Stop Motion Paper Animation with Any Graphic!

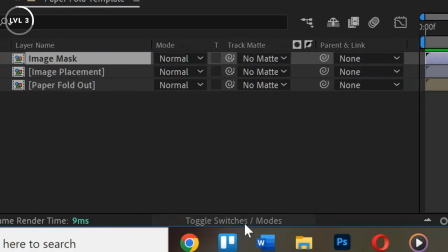8:16 If you don't see that, click this little button here for toggling switches and modes. Click on no matte and select image mask.
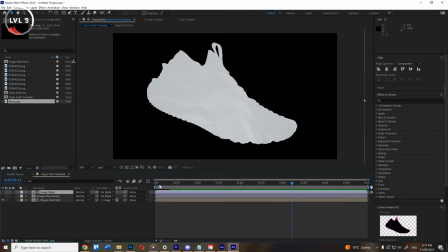8:23 Now, if we turn off our image layer, we can now see that the paper foldout will fold out in the shape of our sneaker.
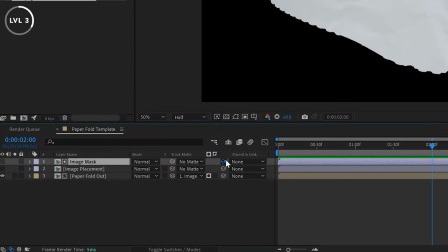8:29 Also, in case you want to move around the size and position of your image at this point, make sure you parent the image mask to the original image layer.
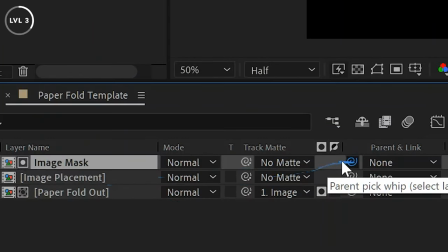8:36 And you can do that by dragging from this little symbol here, which is the pick whip icon, and dragging that to the image layer.
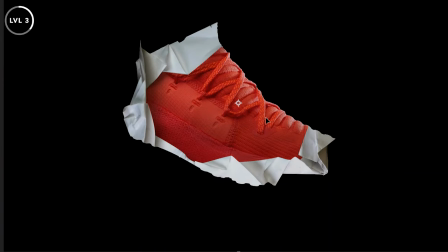8:43 So now when we move around the image layer, the image mask will also move, which is very important.
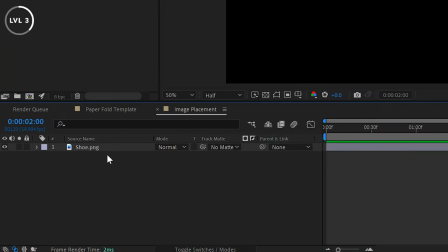8:47 And the beautiful thing is, if we double click on the image pre-comp, it's going to open that composition.
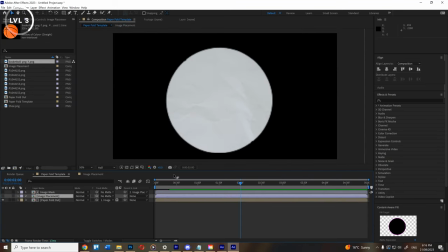8:52 And if we change the graphic within that, and go back to our main one, you're gonna see that it's gonna unfold to any shape that we put in there.
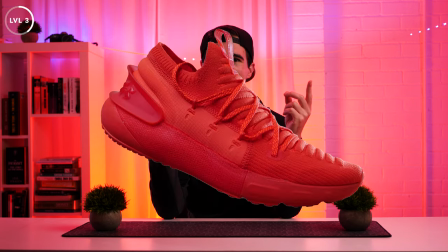9:00 Pretty cool, but now we need to make the actual image unfold like this. So you wanna start by actually making this image layer invisible.
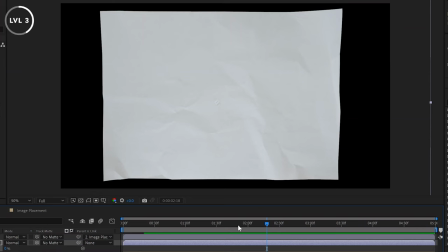9:07 So go to opacity and put that to 0. Now you wanna go through your composition now and drag your playhead through until the paper fold shows some part of the inside of the paper.
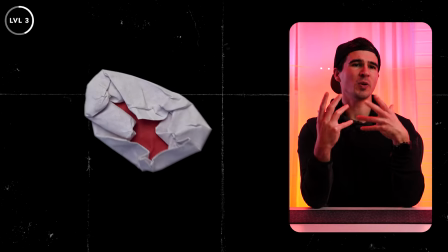9:15 So something like this little spot here. This would be the point where you would start to see the image if it was unfolding naturally.
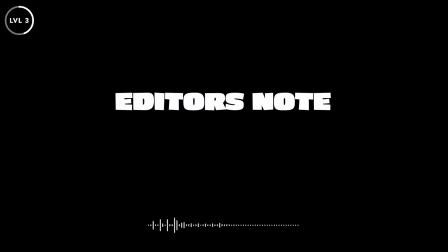9:22 So for this part, I actually did something a little different to what I'm about to show you.
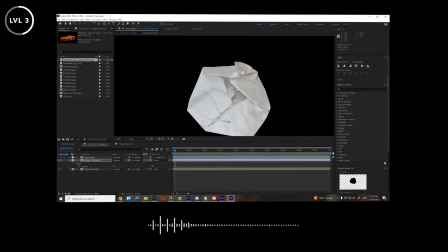9:26 So I originally tell you to create a mask on the image layer, but doing that won't allow us the freedom to move around our graphic in the end like this.
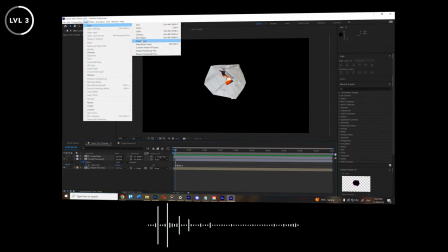9:33 So follow the same steps, but instead create a new solid layer and create the masks on that. Now back to the tutorial. So now with the image layer selected, go up and grab the pen tool,
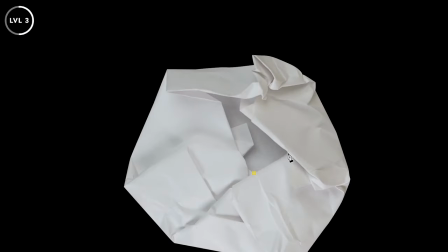9:45 and I want you to create a mask following the outline of this little part inside the paper foldout. You can do this by just clicking on little points, and if there's curves, you can drag it out, which gives you these little handles to adjust the curvature of these lines.
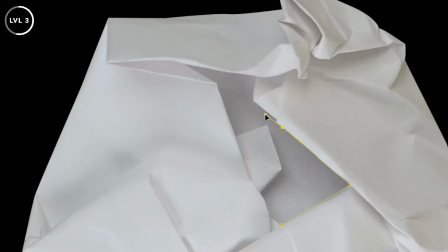9:58 And if there's a sharp point after a curve, you can also hold down Alt and grab one of these handles and move it around so you have a curve going into a sharp point. Just a useful tip for masking. And once you have that first mask done, go to the image layer and find the mask properties.
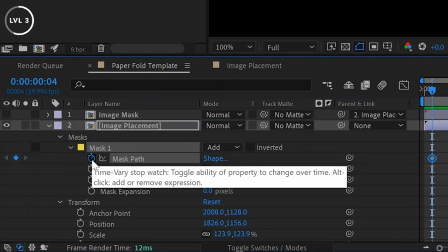10:12 And next to where it says mask path, click this little stopwatch icon, which is gonna create a keyframe.
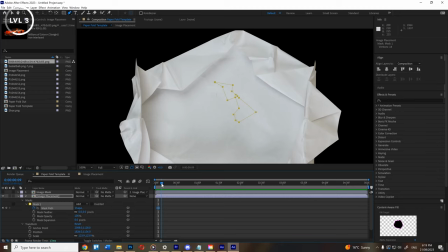10:18 Now we just need to move forward in our composition until the next unfold happens and adjust the mask path. Now, if you can't select these points, which happens a lot admittedly, just go into the image layer and click on the mask, not mask path, click on mask.
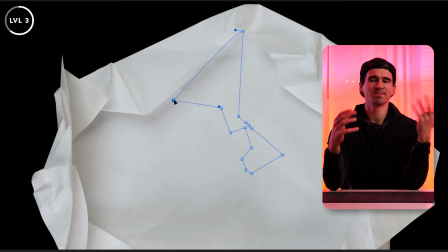10:31 And that should allow you to then select the layers. It's a weird little glitch that happens in After Effects. I don't know why, maybe some of you guys could enlighten me, but that workaround will work. So you just wanna grab these little points and adjust them so it follows the inside of that paper fold.
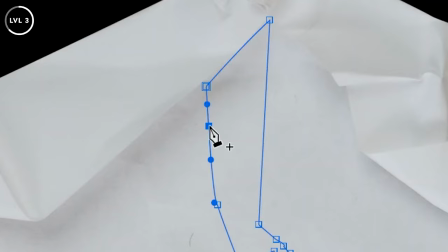10:44 Now, using the pen tool, you can also add in new points.
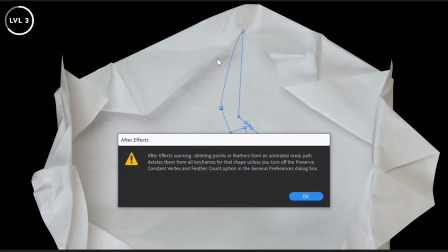10:47 Again, you can drag them out to add curvature, but importantly, you don't want to delete points because that will remove them from the previous mask.
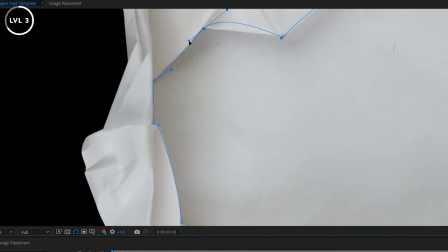10:54 So you just wanna repeat this process, going to each point within the fold and adjusting the mask so it's showing the inside of the paper.
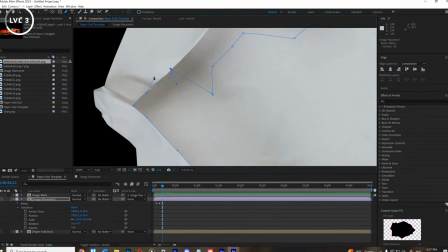11:00 And eventually you'll get to the point where the mask is simply covering the entirety of the paper.
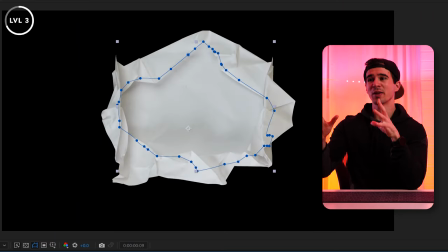11:04 But if I play this back now, you'll see that the mask adjusts smoothly from each of these shapes, which really doesn't match the paper foldout.
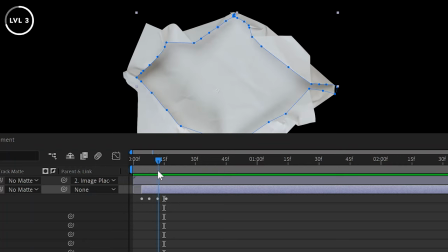11:11 So to adjust this, make sure first that each of the keyframes of those mask shapes lines up with the point where the paper unfolds.
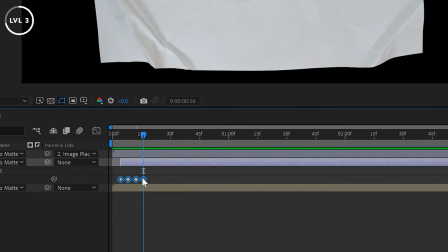11:19 Then select all of those keyframes, right click and select toggle hold keyframes.
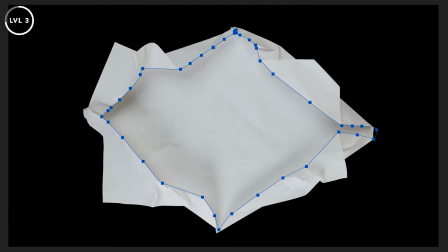11:24 And just like that, the mask path is gonna follow the paper foldout exactly. And then we can go back to the opacity and turn that back to 100.
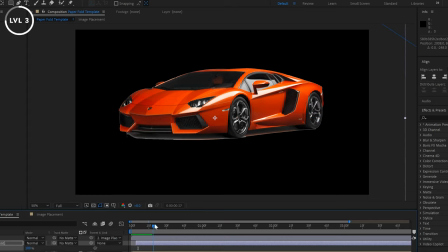11:31 So you'll see that our graphic will appear as the paper folds out, giving a sort of border which looks really cool and really natural. And again, you can do this with different colored paper, you can do this with newspaper, things with more texture to it, and it looks really cool.
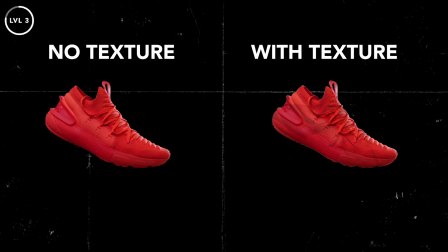11:45 But speaking of texture, let's now add a little bit of that to our graphic, so once it folds out, it looks a bit more like paper and not like a digital graphic.
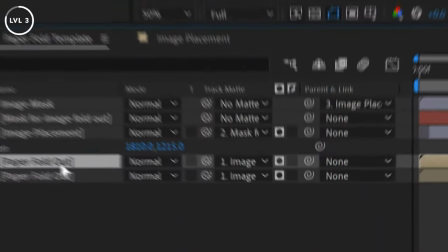11:53 So simply duplicate the paper foldout, making sure that the track mat is still selected as that image mask.
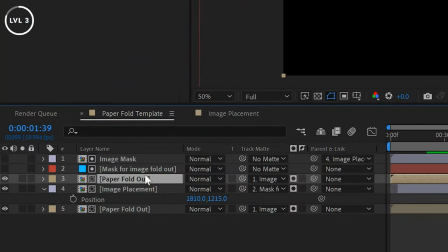11:59 Drag it above your image layer and then drag on the levels effect.
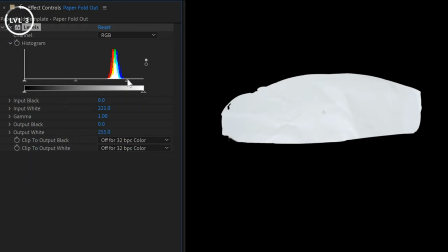12:03 Play around with these sliders until you get a nice contrast showing all the shadows and bumps within that paper, which you should have if you scrunch it up nicely.
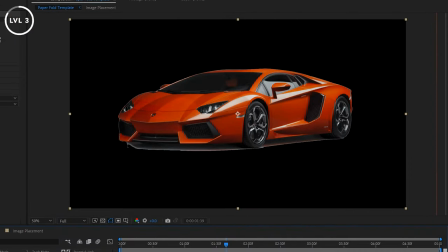12:11 Then go into the blending mode and select multiply. And instantly you're gonna see that it adds texture to our graphic and also makes the overall thing pop a little bit better.